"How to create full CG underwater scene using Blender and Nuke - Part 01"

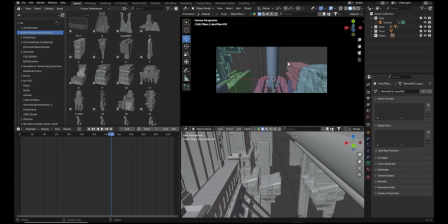(12:48)
I also want to use some rock objects to set somewhere here
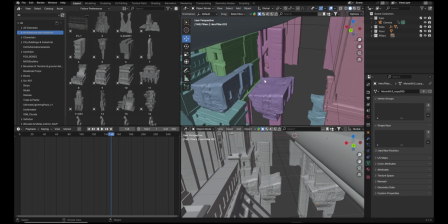(12:53)
so that we can show that some of those rocks are connected to these pillars and the pillars are standing above the rocks. So I can just bring some of the rocks I have. If you check the texture, they are really good looking ones.
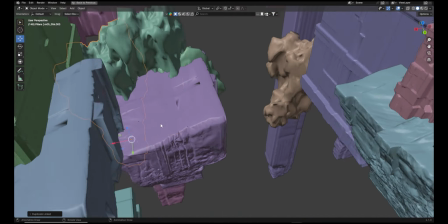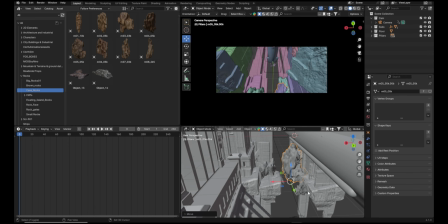(13:13)
Okay, looks quite better. Okay, this space is more empty.
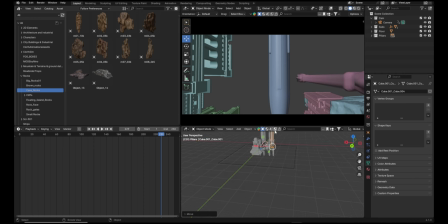(13:20)
Let's add some stuff there too. This pillar looks good on the entry point and the exit point here. Anything like that can make it look huge.
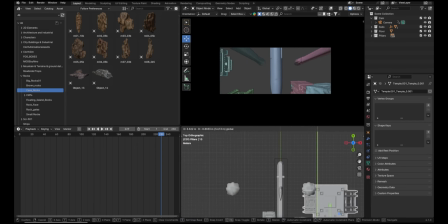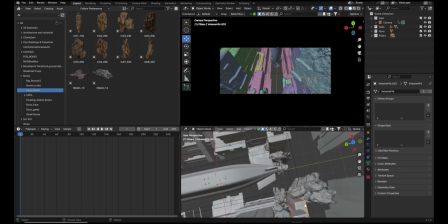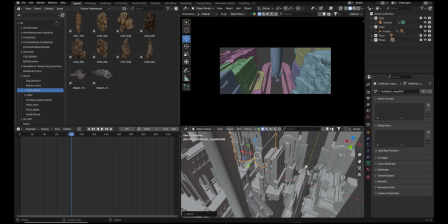(13:46)
Let's use one more submarine into the scene now and see how that looks into the framing.
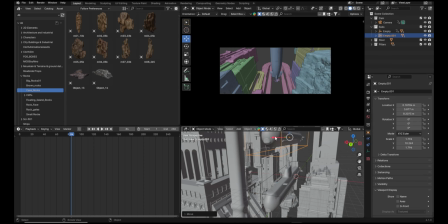(13:53)
Let's tilt the keys. We don't want to keep any keys to this guy. We really have less space.
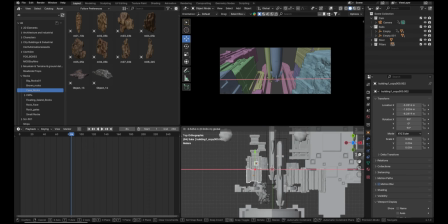(14:01)
Let's push this guy this side and this as well.
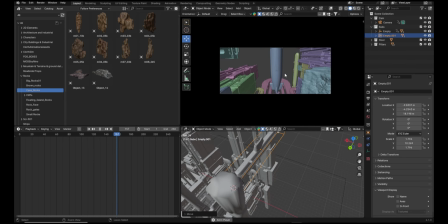(14:08)
Okay, somewhat like this looks good. That's good. That's really good. Okay, I'm going to go first frame. This has already the rotation on the propeller, so most of the time we're not seeing that because I just want to focus on one propeller in the scene. Let's push this guy towards that side
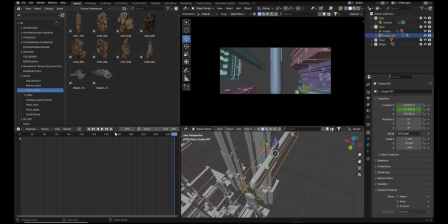(14:30)
and Q y-axis keys, go to the last frame. That's fine. Select all, press T linear. Okay, that's really good.
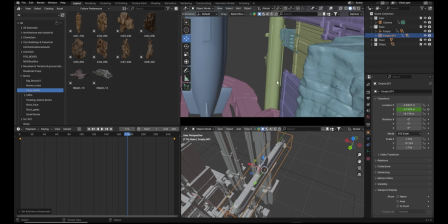(14:41)
Since these lines are connecting to each other, I don't like this parallel thing here. I can add some variation to the scene so we don't really read these parallel lines everywhere.
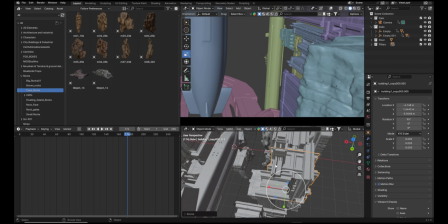(14:55)
Okay, this kind of structures are really good.
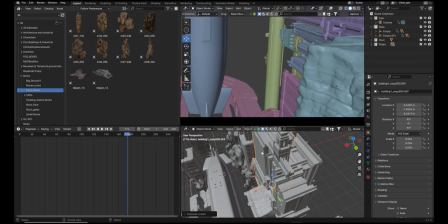(14:59)
Also here I just gonna duplicate this already, rotate in z-axis and bring some structures like this. Okay, so we don't, some points are intersecting with this line here, which is really good.
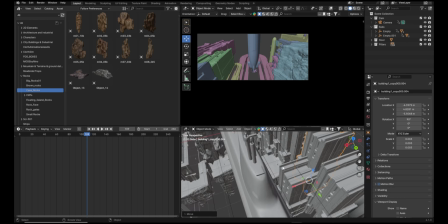(15:15)
I'm trying to add some broken or fallen pillars in the scene, which can be here or here. Let's bring some of the other objects from another file.
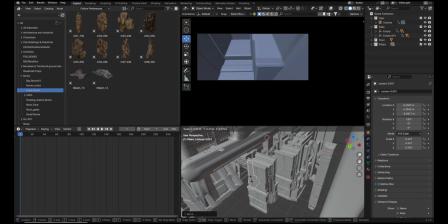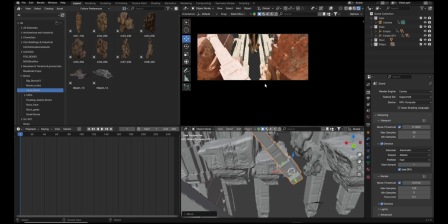(15:34)
Now we don't have anything in the background. Let's add one more structure or anything in the background.
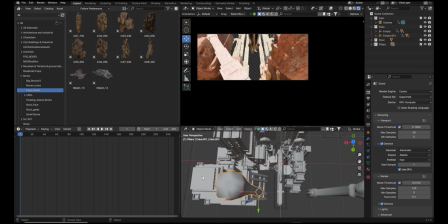(15:38)
Just duplicate this guy.
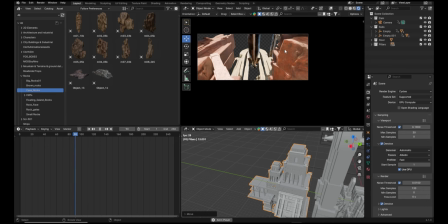(15:42)
Okay, that's really good.
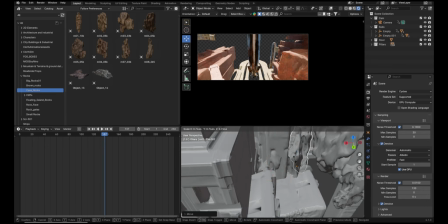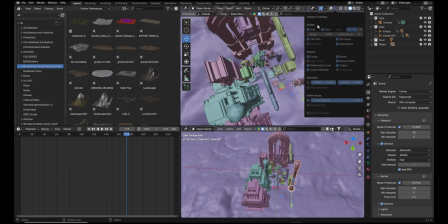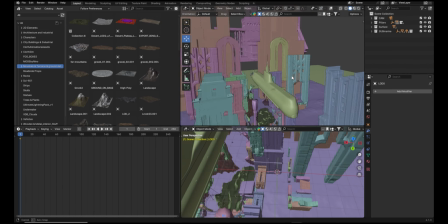(15:56)
Okay, after playing a lot with the layout,
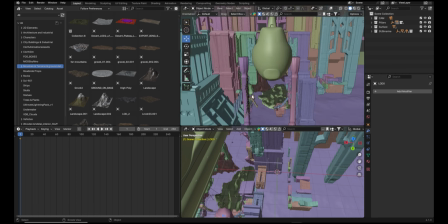(16:00)
I have added more objects like this marine life, the small plants in the scene.
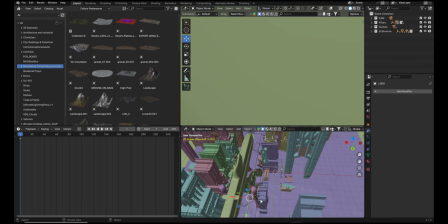(16:07)
If I just select them and see,
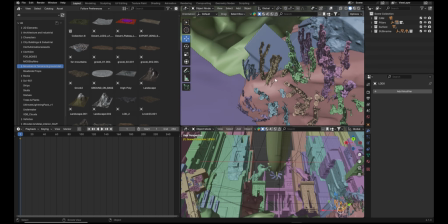(16:14)
free, these are like free sketchpad models I downloaded, and I think these are scanned on, not sure. And I also given some animation to that marine life. Select any object,
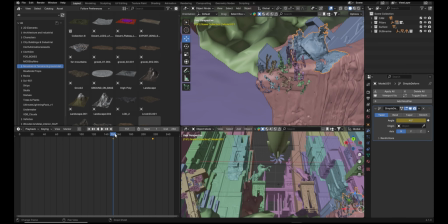(16:29)
add simple deform, and then give keys, and then you can just animate that just like that. It's very simple one. We don't have to really think about the animation because it's in underwater and it can move like anything, but it should be very subtle, not very fast or jittery.
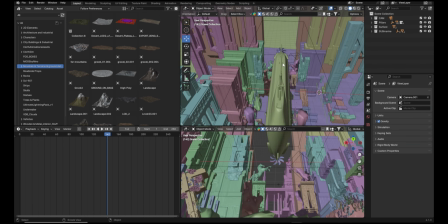(16:48)
Okay, now let's add some light to the scene. Select this and see how that looks with the camera.